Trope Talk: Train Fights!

Boy, heroes sure are busy. Being a protagonist is a complicated profession, and the one nice thing about it is you usually don't need to worry too much about the commute, because the plot has a tendency to find you wherever you are.
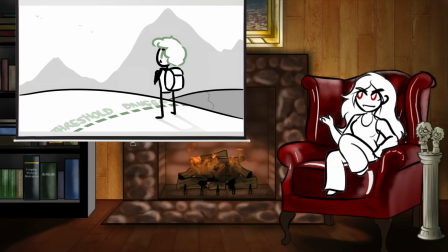12s
But being a danger magnet doesn't mean your average protagonist can slack off. A fundamental part of any standard issue hero's journey is the journey bit, and most protagonists will eventually find themselves jarringly uprooted from their home and turned loose in a big scary world to harrowingly make the grueling trek from point A to point B. And when that happens,
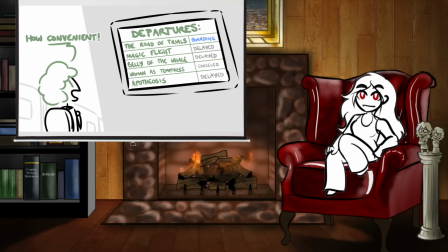28s
it can be nice to have public transportation to rely on for some of that trekking. Or so you'd think.
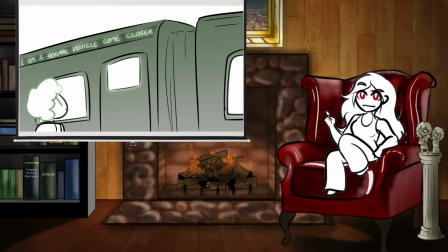32s
But a protagonist's work is never done, and while somebody from the real world might think of trains as reliable, fast, and comfortable modes of transportation, a character in the wonderful world of fiction should be aware that trains are plot magnets of the highest order,
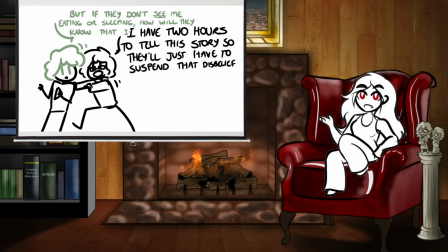43s
and there is no such thing as an uneventful journey. It's a pretty foundational rule of storytelling that most of the time we're going to be seeing our protagonists doing the plot. When the characters are doing anything other than plot advancement, it's usually thought of as filler, And for the sake of pacing, basic or repetitive elements of the story are usually skipped over. We're generally not glued to the protagonist 24-7, following them into all of their naps and bathroom breaks.
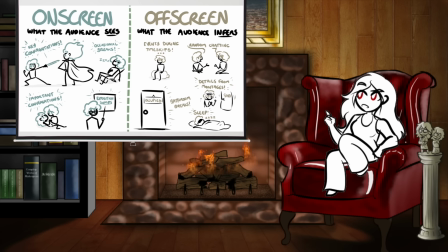63s
And generally, it's pretty easy to subdivide a story into things that should be done on-screen versus off-screen. Unless you're hiding mysteries or crucial twists in the off-screen zone, it's mostly reserved for boring, mundane, or time-consuming logistical elements that the audience doesn't need to see to understand what's happening, while the on-screen zone is for plot advancement,
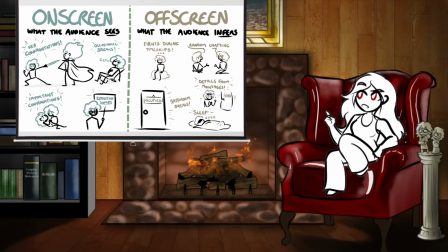80s
character arcs, and exposition about the way the world works. basically things the audience wants or needs to see to understand the story.
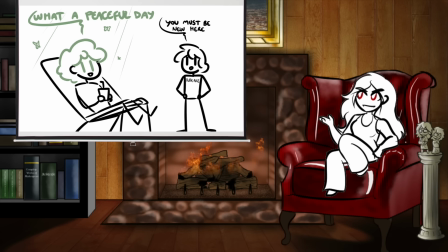87s
As a side effect of this, an audience can generally assume that if the camera is following the characters through a seemingly mundane and uneventful scenario, it's probably gonna stop being uneventful pretty quickly, or else the camera wouldn't be there. And characters traveling to the next key plot location is a pretty common staple of the off-screen zone.
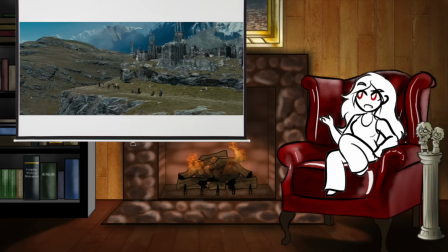102s
If it isn't skipped over entirely, we might get a montage of the characters walking, riding, driving,
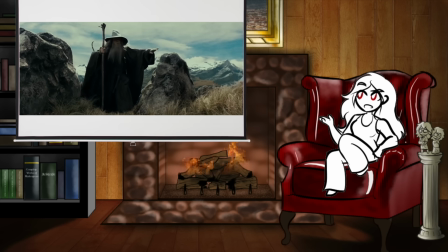107s
sailing, or flying from point A to point B, with minor rest stops at interrupting plot points if the story is feeling spicy.
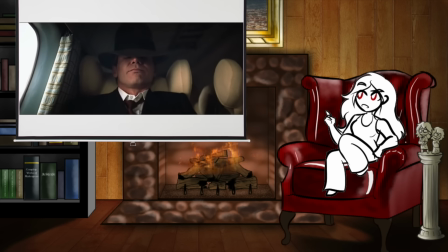113s
But those interruptions are optional, and sometimes we'll just get a shot of the character getting on the transport,
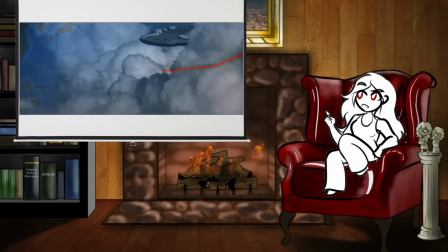117s
a wide shot of stock footage of the transport in motion, and then a shot of the character getting off the transport at their destination,
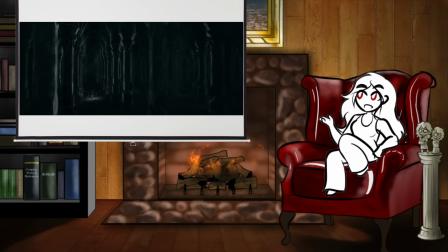123s
so the plot can move on from there. There is plot to be found in the act of traveling itself, but unless the point of the story is to highlight the calm,
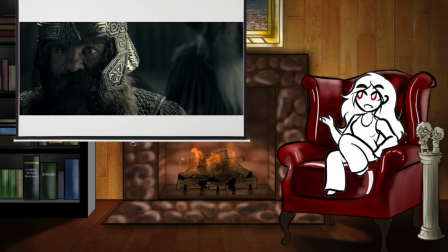129s
boring mundanity of the process of travel, usually the plot we get to see happens in the form of environmental hazards or ambushes,
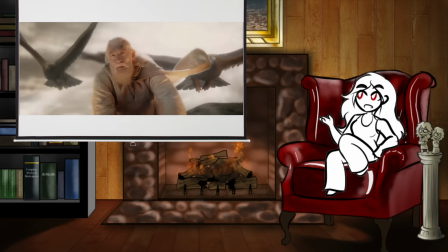135s
or other exciting cinematic twists and turns that disrupt the expected boringness of the travel. Generally, the traveling itself is kind of skipped over, or just happening in the background while the characters do other stuff.
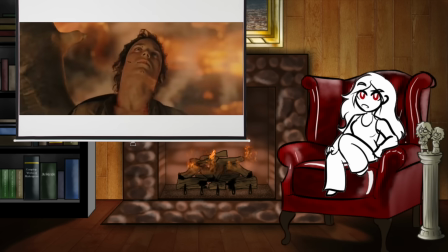144s
And this is reasonable because usually a character in transit isn't going to be up to much. The one reliable exception to this rule is if the characters take a train.
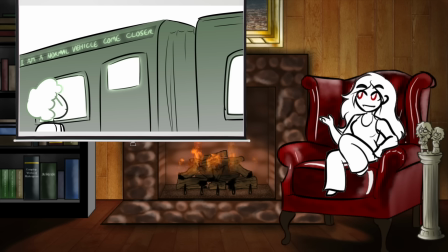151s
Trains are danger magnets, and if our heroes find themselves on a train for any reason, they are going to have to deal with a lot of train-specific hazards.
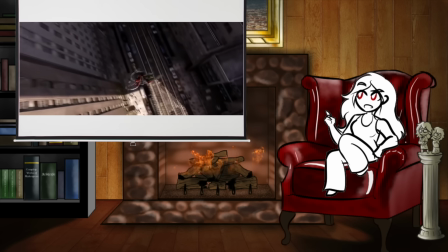158s
In fact, they don't even need to be on the train for this principle to apply.
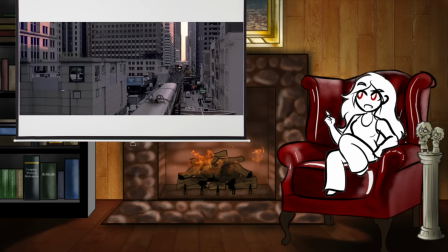162s
The simple appearance of a train in the background of a set piece frequently demands that it be included in the choreography, usually by getting itself imperiled so the protagonists need to stop it.
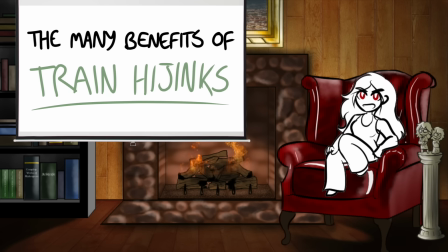169s
There are a number of reasons for this principle, first among them being that trains are rad as hell, but there's more to unpack here than just my transportational biases, so let's get into it.
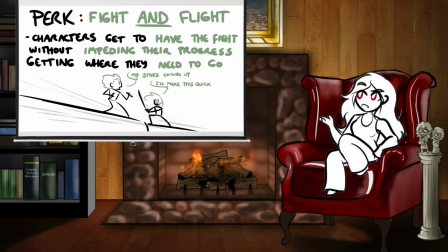177s
One big reason train fights are so common seems to be that they're multi-purpose. It lets the writer accomplish two things at once.
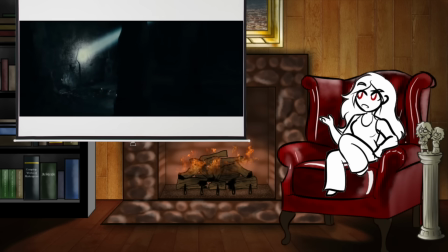183s
In most transportation montages, the character's forward progression is interrupted by the plot when they get ambushed or deal with an environmental hazard or something, and then they have to backtrack or take the long way around or run away,
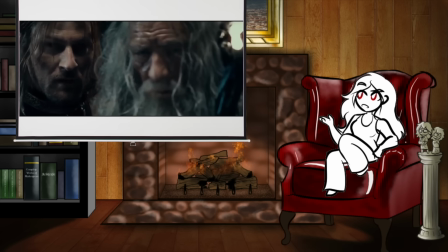193s
and at the end of it they still have to travel the rest of the way from point A to point B. Punching up the plot through exciting interruptions actually
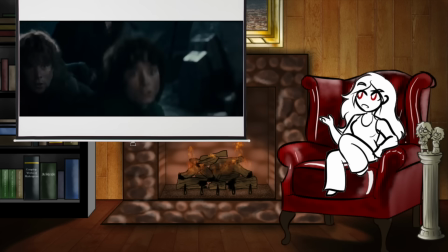199s
halts the overall advancement of the story by preventing our characters from continuing on to the next location where the main plot is.
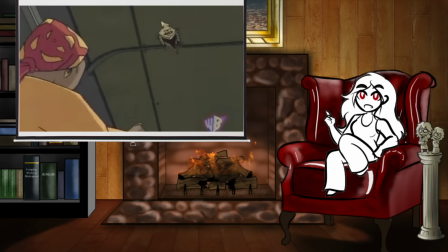205s
None of this applies in a train flight, because no matter what's happening in the train, the train is still usually getting from point A to point B the whole time.
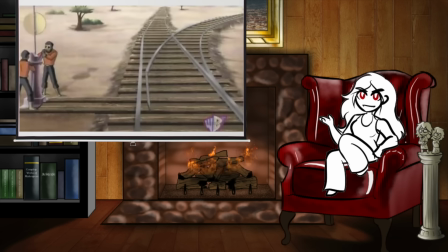213s
Even when the train's progress becomes part of the hazard, it's usually just because somebody cuts the brakes and the train starts making progress dangerously fast,
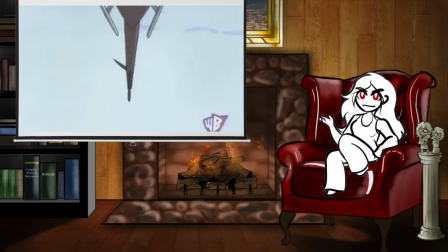219s
which is still ultimately a good thing for the overall plot advancement. No villain schemes to stop the train and force the passengers to disembark early.
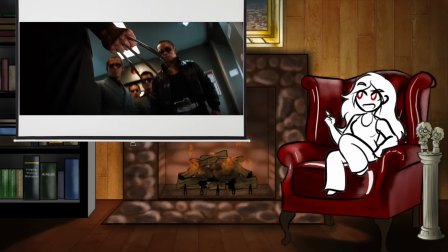226s
This means the writers can throw whatever they want at the characters without impeding their ability to move the plot along by getting where they need to go, which is a very useful bit of sleight of hand.
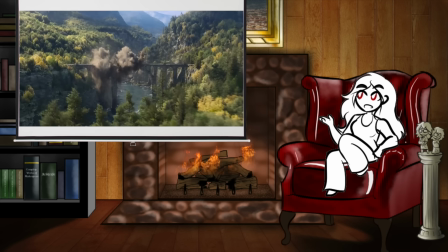234s
And on the flip side, if the characters don't want to go to the train's final destination for whatever reason, that automatically turns its arrival into a ticking clock.
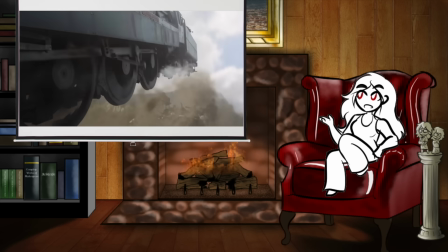241s
The characters have to deal with their plot-based problems before the train reaches its station, or a bridge that's out, or a dead end at alarmingly high speeds, or whatever's waiting at the end of the tracks.